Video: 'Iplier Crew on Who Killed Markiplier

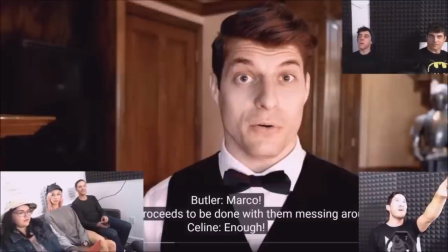95:26 But if you're just, otherwise, you're just kind of saying Marco, like, but in the exact context, Marco! It didn't have to be that way. Yeah, Marco, and then whoa. What?
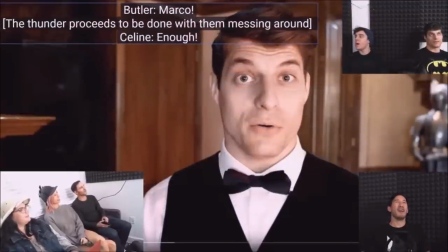95:40 Oh, well, that's a game changer right now. You can move it all right, around.
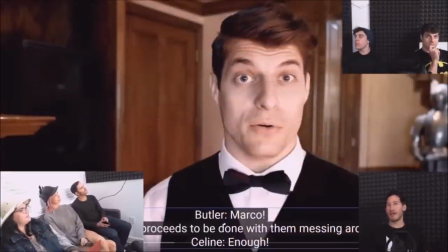95:45 Well, we'll put it right back where it was. That's probably for the best.
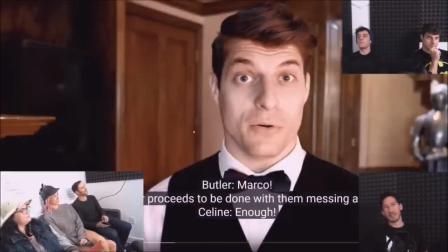95:50 All right, anyway. So then the thunder strikes twice, because it's just like, it's a funny goof.
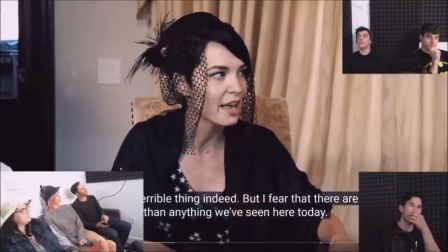95:54 Okay. So, darker than anything we've ever seen.
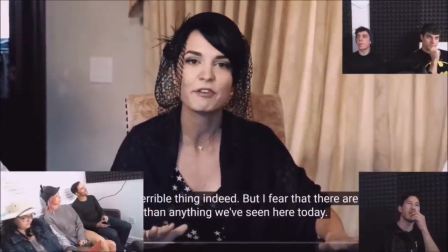96:01 This table bit was hilarious.
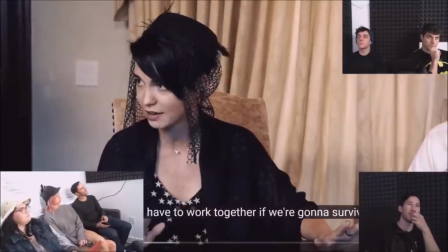96:06 But untrained and uninitiated can summon lightning with a mere word. We're going to have to work together to survive this.
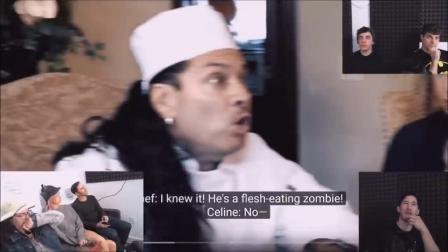96:12 We shot the mayor one after this one. I love the whole zombie bit.
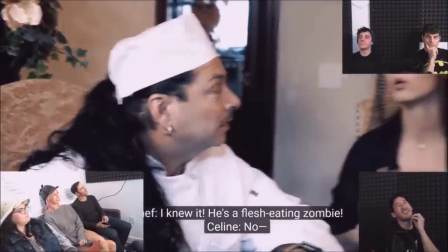96:18 Like, it's really funny.
Maybe one of those smart zombies.
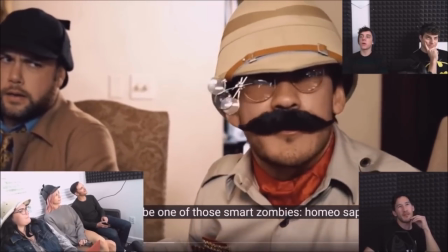96:24 But as far as like a technical aspect,
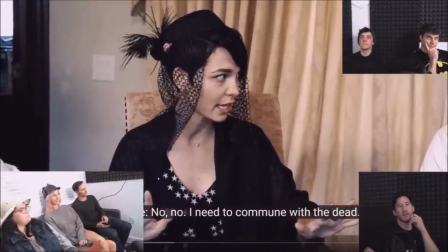96:31 story-wise,
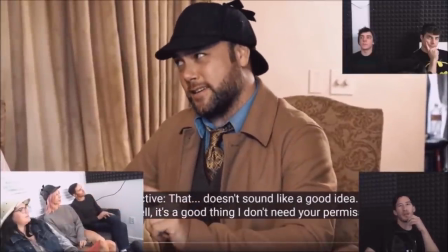96:35 I like the water bottle. Oh yeah, yeah. Water bottle, broom. The broom from the previous. Yeah. And you can see the light sometimes, but that's alright. There's lights in the house.
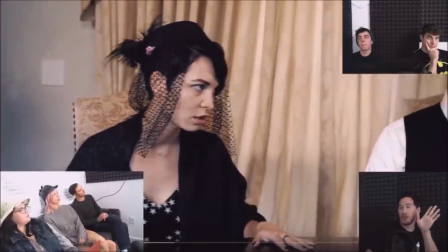96:47 Pam was amazing. Strong, independent woman. Yeah. Strong, independent woman.
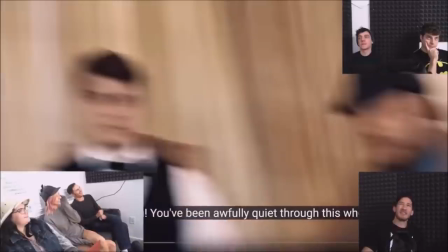96:54 That's my favorite. Just this. Oh, by the way, I blended two takes from this one.
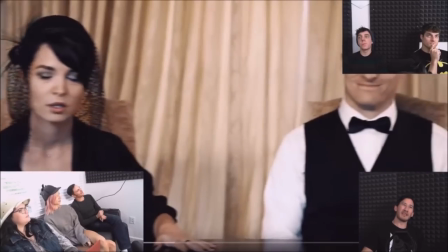97:00 Mm. Yeah. Just because, like, I loved, like, some, like, this little bit here.
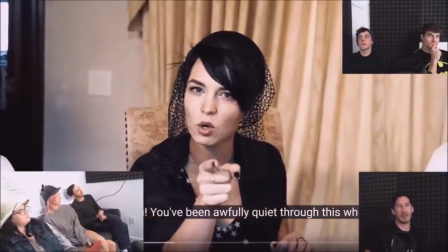97:06 And then this take better of the delivery. Also, pay attention.
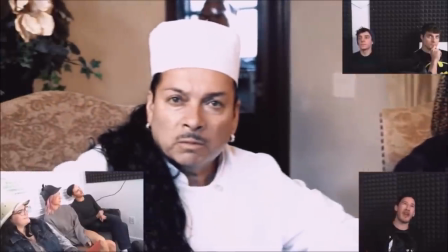97:11 Celine suddenly is able to turn everyone against you. Suddenly.
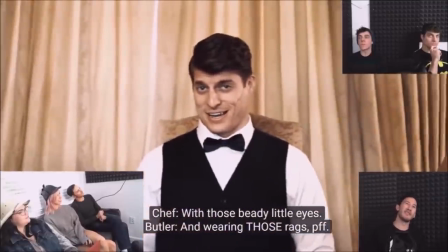97:18 Except for one person.
Bring those rags.
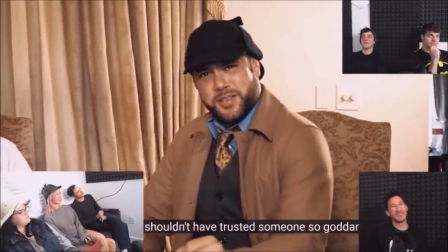97:23 Rags, the host. This is my favorite thing. Everyone kept laughing at this.
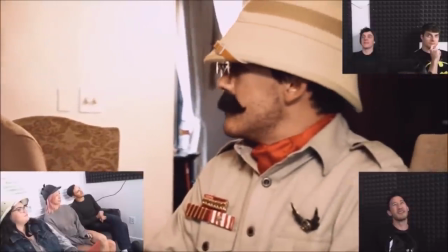97:28 I didn't find it as funny, but everyone was like, that's really funny. I love this.
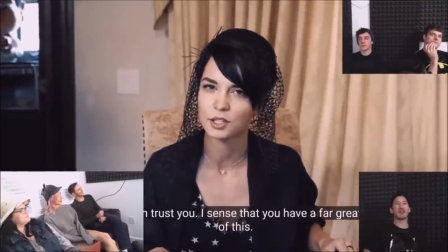97:37 Yeah. But as far as like a point is, the seer is manipulative.
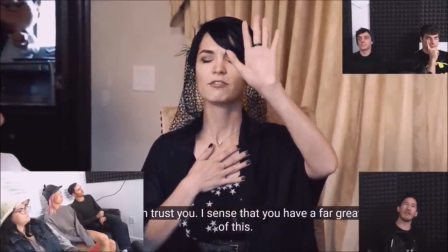97:43 The seer is able to like convince people and gain their trust very easily.
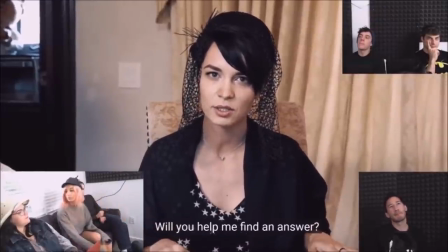97:52 Anyway. It's just like one of those people where when they say something with enough confidence, you will second guess anything you know.
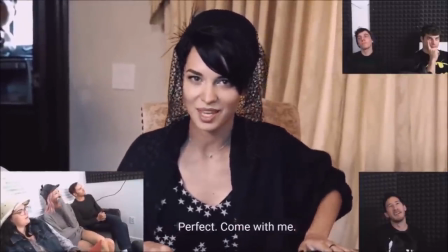97:59 It's no, you're right. You're right. Yeah.
Perfect.
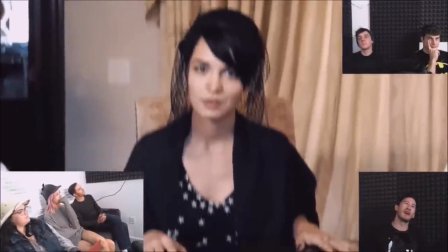98:06 It's a rather sadistic smile for an agreement.
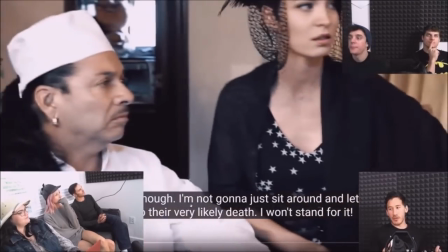98:08 But it's like the whole concept is you don't know Celine, and yet she vamps you up.
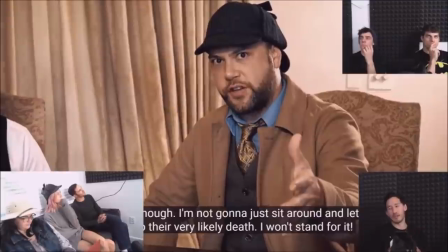98:17 She's like, you're very special. You're special. You're special. You're special. That's what I need. You're special.
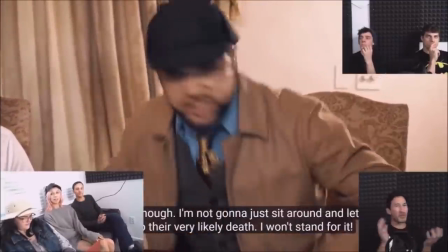98:22 Yeah, that's what people need. Yeah.
I won't stand for it.
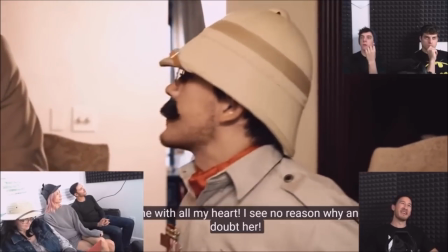98:25 You can't really see it, but the camera whips away, and then like Mick and I have like a standing up distance contest.
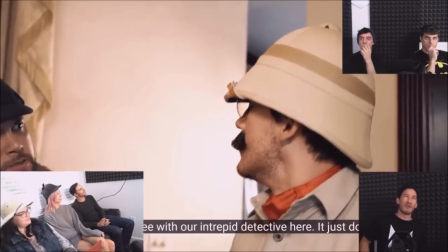98:33 You can almost see it like in the corner of it. We like bop up and down a little bit.
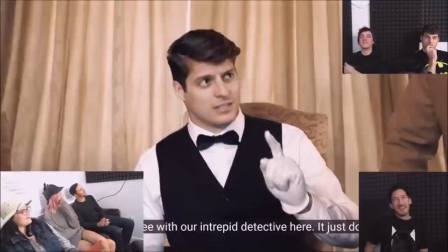98:38 You can kind of see it. It's super funny. Yeah. It doesn't seem natural.
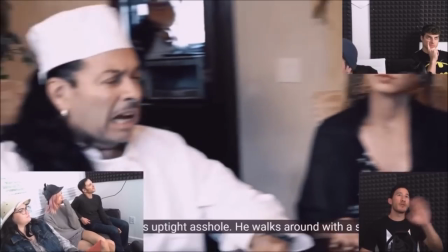98:45 Everyone's kind of like, wait a minute. No one was gonna like say anything.
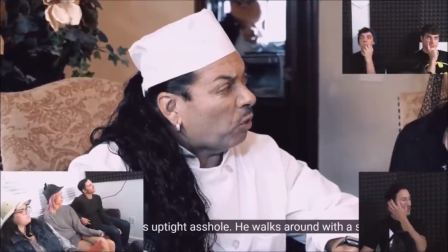98:50 They kind of like go with it until the colonel like or the detective questions it.
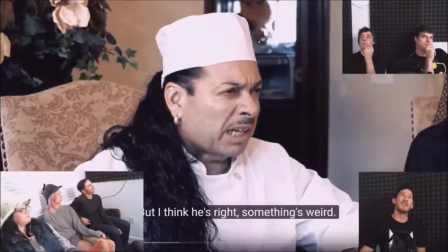98:54 I love the dude in the background. Oh yeah, yeah. Just watch. What is he holding there? He's still got the gold.
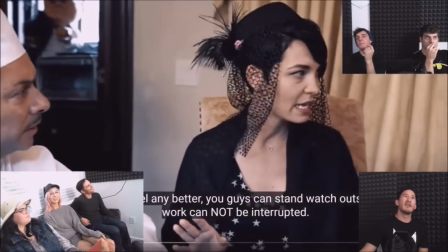99:01 No, that's not the gold. That's his Apple Watch. Oh yeah, I think it's like a tomato or something.
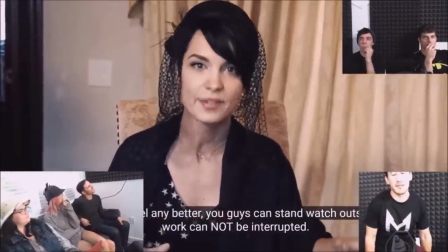99:08 Oh, yeah, we might have balanced the...
You guys can stand outside and watch, but my work cannot be interrupted.
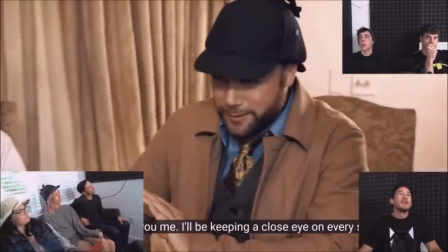99:14 And I wonder why. And then the detective's creepy again.
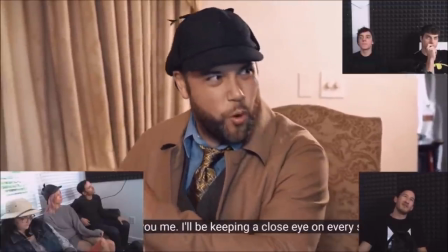99:22 Original.
One of you.
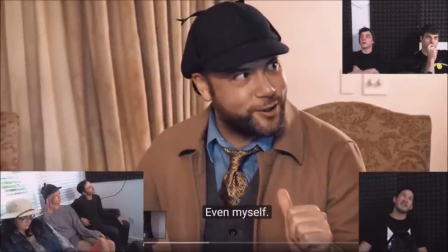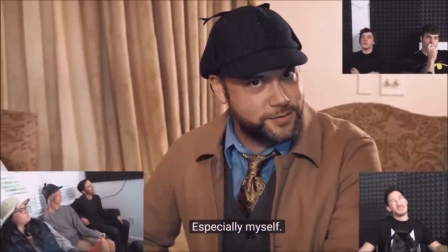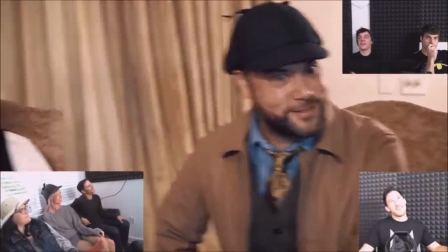99:34 Especially myself.
God, it's so great. Yeah. So great.